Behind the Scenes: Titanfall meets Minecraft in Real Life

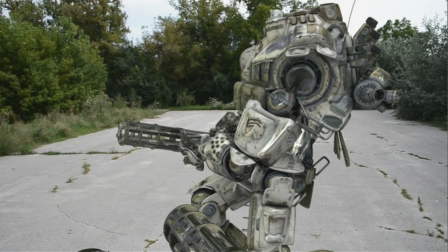8:21 And right here you can see the first, you know, the first person of the minigun being held.
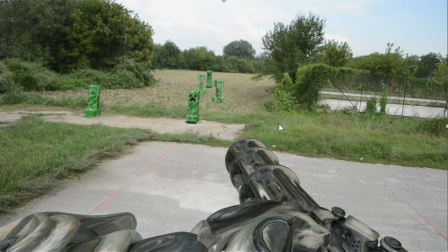8:27 What I did for this effect is I went into the 3D program that I used to make the Titans, and I just attached the camera to kind of his eyes, and I got this nice cool first person shot right here,
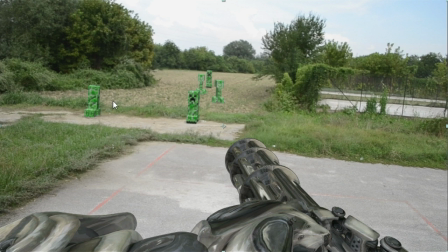8:39 which you can see it's a separate layer on top of everything. The creepers are right here just being whatever, we're gonna die, so yeah, we're gonna have sad faces.
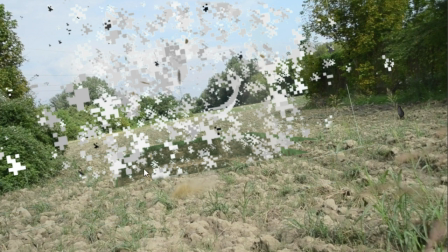8:47 Now what's interesting about this shot is that I have sort of a ground hole right here, and it's really easy to do.
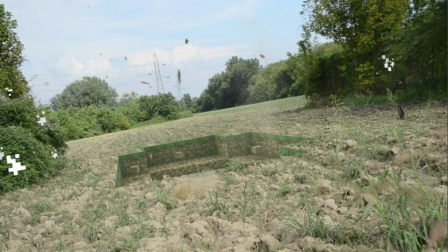8:54 What I did was I just recorded footage. Let me show you the original footage of what this ground hole here is.
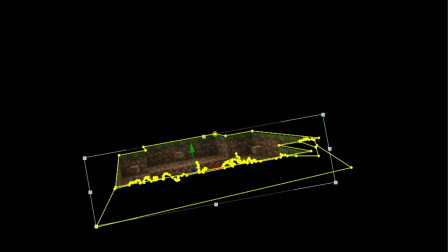9:03 Apart from being heavily color corrected, as you can see right here, if we also remove the mask,
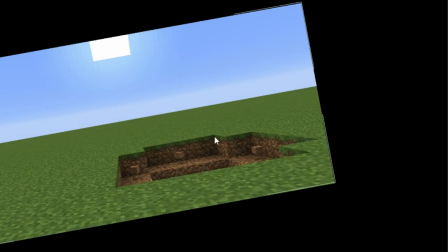9:09 you can start to see that this is just a small video of me making a hole and just placing these small you know, dirt blocks here, so it looks like there's something going on right there, and the ground just exploded.
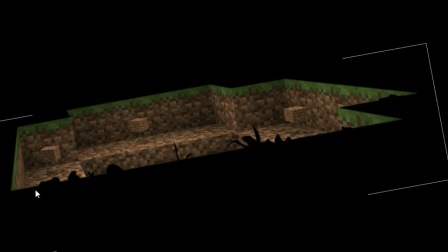9:23 Now if you just mask out the part where the ground is destroyed and you add it into the scene,
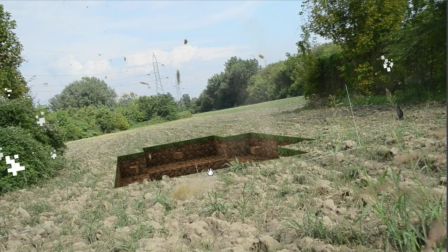9:29 you can see it kind of makes an interesting effect. And of course you have to color correct it.
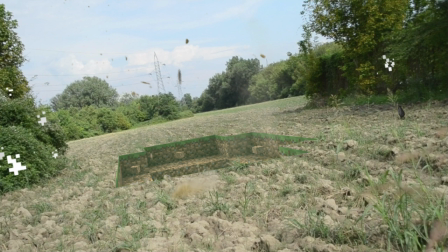9:35 Without color correction this effect just wouldn't look right, and I added a lot of color corrections. As you can see, it's pretty grayed out and desaturated, but it fits nicely with the whole thing.
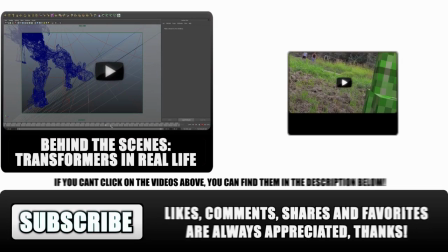9:47 And that's pretty much it for this behind the scenes. Make sure you guys leave a like rating, or if you still haven't watched the original video, then go ahead and do that right now.
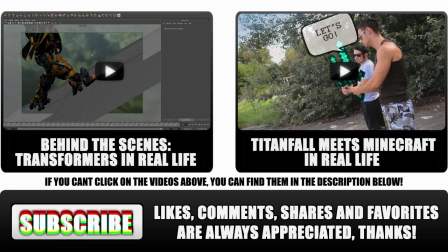9:56 I'll see you guys next time. Have a great day.